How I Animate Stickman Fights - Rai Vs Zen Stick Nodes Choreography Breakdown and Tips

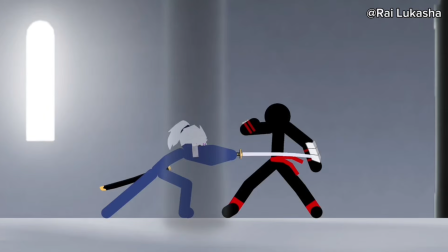(3:54)
With Rai in a more controllable position,
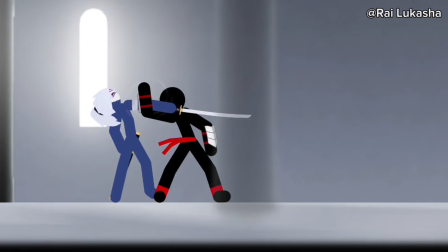(3:57)
he grabs her sword and is able to land the first and only two hits in the fight before performing an over-the-shoulder judo throw called Seonage,
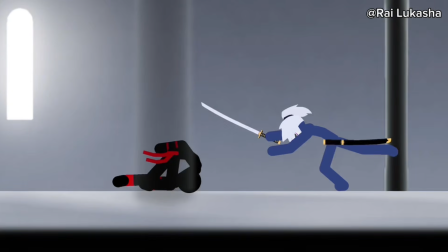(4:04)
although again sacrificing some realism as his aim was to create space between the two of them rather than an attempt to ground her.
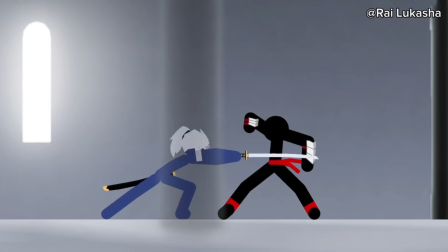(4:11)
Here it's important to consider the context surrounding the fight, being that of a spar, since originally I was considering Rai breaking her weapon once he grabbed it. In a different scenario I probably would have chosen this, but since they're only training it wouldn't have made as much sense.
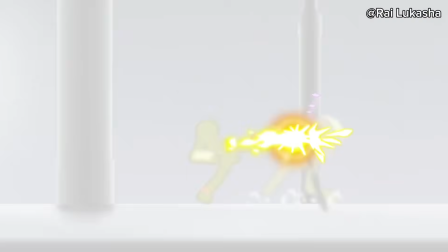(4:25)
Instead, she's able to use her sword to block another head kick by reinforcing it with her powers,
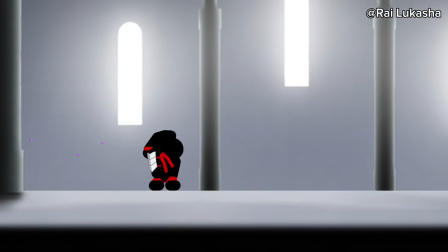(4:30)
and she then responds to Rai's ranged attacks with two of her own, and eventually the two enter a clash and the fight ends in a draw.
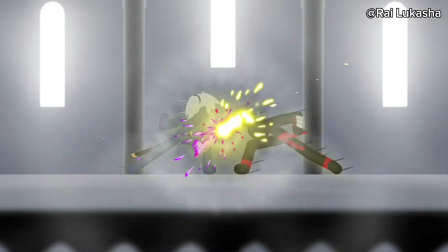(4:36)
I hope this quick little video was able to explain my thought process and give you guys some insight into creating fight choreography.
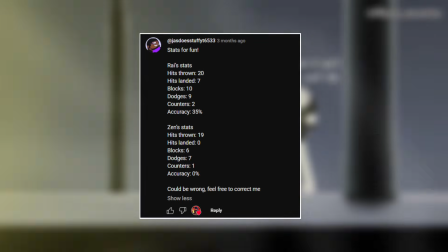(4:42)
I read a comment counting the number of attacks each character's had, so I thought I'd do my own count, and honestly I didn't expect them to be this close.
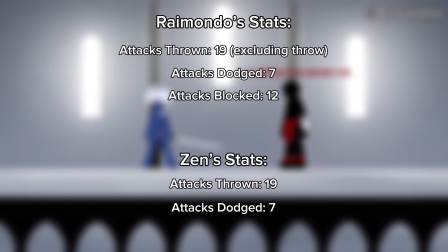(4:49)
Both characters threw out 19 attacks and dodged 7. Rai blocked 12 attacks compared to Zen's 10, only because of the two hits Rai managed to connect near the end of the fight. I
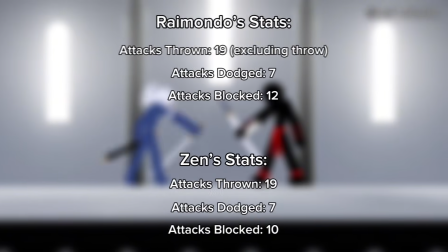(4:58)
did intend for the fight to be a draw, but I'm not going to sit here and act like this wasn't a coincidence. When I did a poll on my community tab, almost 70% of people thought Rai was the winner,
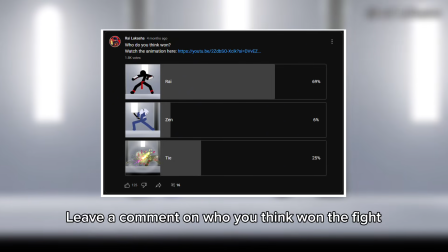(5:07)
so leave a comment on if you still think that, or if the context behind Zen's additional pressure made you change your mind.
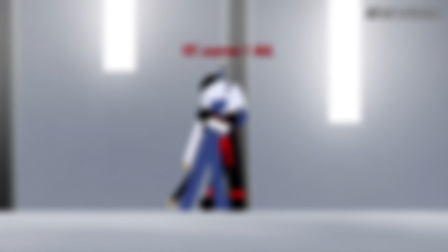(5:12)
And if you guys want more breakdowns on future animations or even older ones, let me know that too, but regardless, thank you guys for watching.